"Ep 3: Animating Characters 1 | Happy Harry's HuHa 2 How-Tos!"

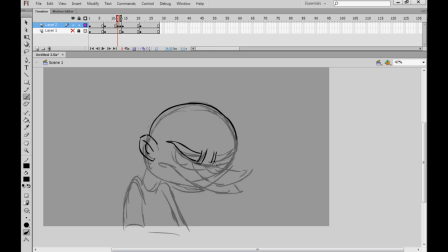(16:25)
also people don't tend to notice especially if the animation is moving a lot they might not notice and second um you have all your other frames at your disposal so you can train your eye to
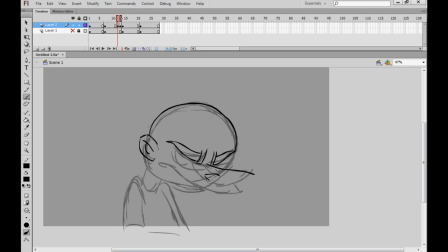(16:44)
identify when there are problems and by going through your previous frames and saying hang on i drew that nostril that way in this frame i need to draw it the same way in this frame that's just an ongoing process and you'll get better at that the more animation that you produce
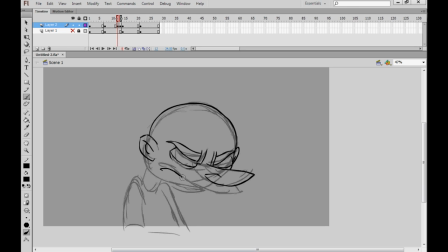(17:00)
not that i'm keeping my character completely on model here but i am against it with the time because i don't want this to drag on for too much longer and get too terribly boring
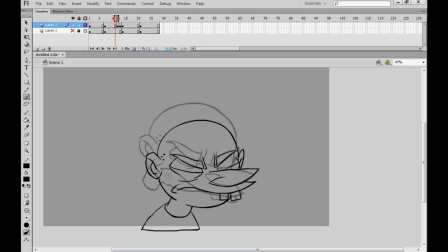(17:14)
okay so that's my first breakdown i'm breaking my character down and actually having him move in a more interesting and hopefully less sort of robotic and sterile way than simply placing a drawing directly in between the down and up position.
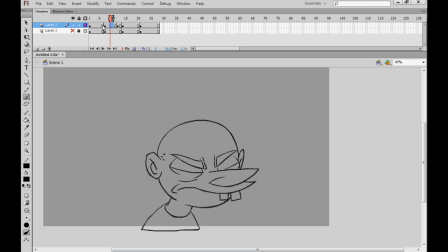(17:31)
So there's my breakdown. Now before that when the head ducks down we get quite a subtle movement in comparison. He doesn't move down too much. So in that case I'm just going to throw in a straight in between and you know what?
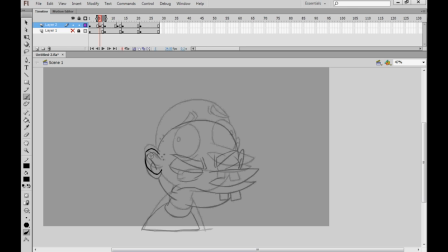(17:45)
I don't think I'm even gonna do a rough. I might have people frown upon me for acting so recklessly but honestly when I have two drawings that are so similar in position I tend to do
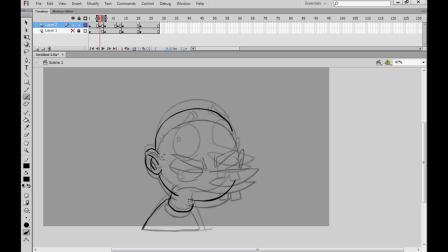(18:01)
the cleanup straight ahead and not worry too much about doing a rough beforehand. If that doesn't work for you I totally understand that's completely cool but for me that tends to be a time-saving device that doesn't get particularly
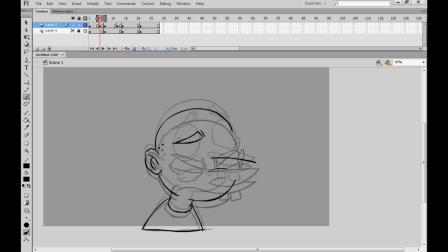(18:15)
bad results so it's something that I use and this really is a straight in between you see I'm almost completely drawing what would really occur if we could program a computer to draw between these two images sadly that's not
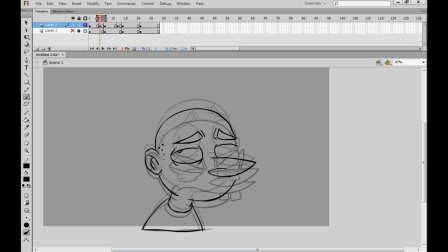(18:34)
really achievable at the moment with where technology is and I would love a computer that could just draw in betweens without them looking like crap. Again, if I wanted a breakdown here,
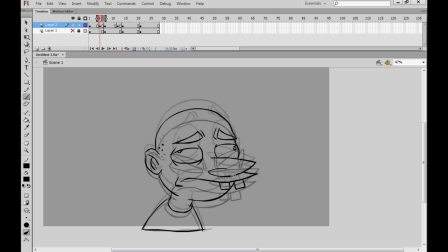(18:50)
or I wanted to do something first, I could have maybe his head move up before it moves down, or I could have it move to the side before he goes down. I'll do something maybe a little bit more interesting with it, but we have a very functional sort of straight in between here, and that works pretty well.
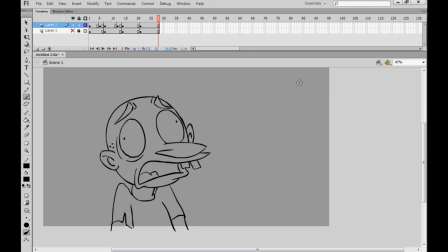(19:06)
Now, we can already see the movement is beginning to look a lot more fluid, just with one breakdown and one in between, and I'm going to add a few more. I've already used the theme tune while playing sped up footage, but I haven't played it backwards, so let's give that a try.
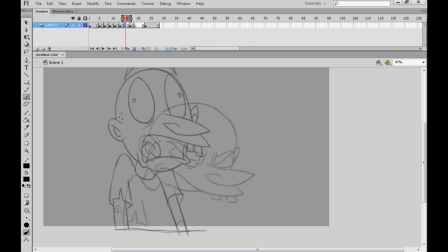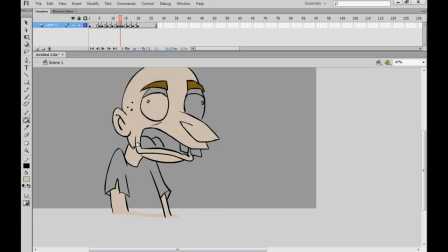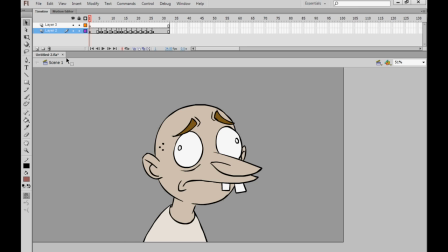(19:35)
Wow, that actually sounded way cooler. Maybe I should do the whole show backwards. Anyway, here we are again with our nearly finished shot.
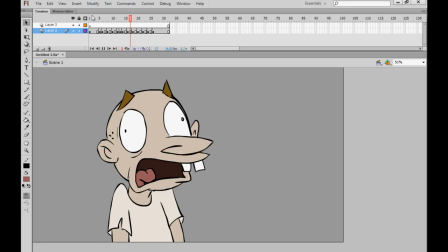(19:43)
As you can see I also coloured our character in and added about half a dozen in-betweens.
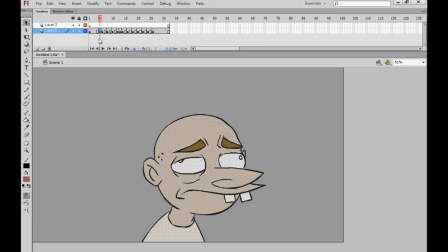(19:50)
Now, the eagle-eyed among you may be able to tell that I've also put some of these frames as ones and some as twos.
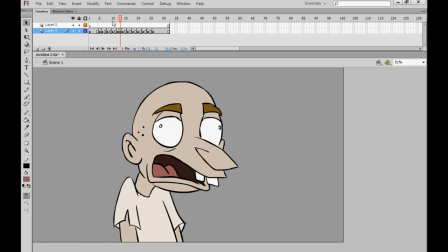(19:59)
I animated it on twos and then went in and played around with it a little bit and made some of them ones when I decided that I needed the motion to be quicker. Now there's one thing left to do, which I mentioned earlier, and that was his hair.
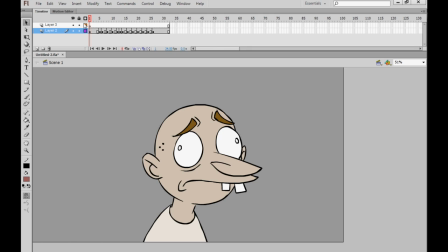(20:13)
Of course, we didn't give the character any hair, and he had those wayward strands of hair poking out of his skull in the original character design. And the reason that I left those till last is because hair, and fabric, and fat,
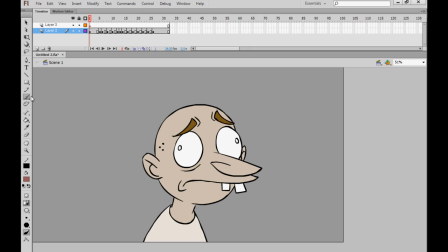(20:26)
and certain parts of the body that flop around and fly around are things that you can actually animate after the fact.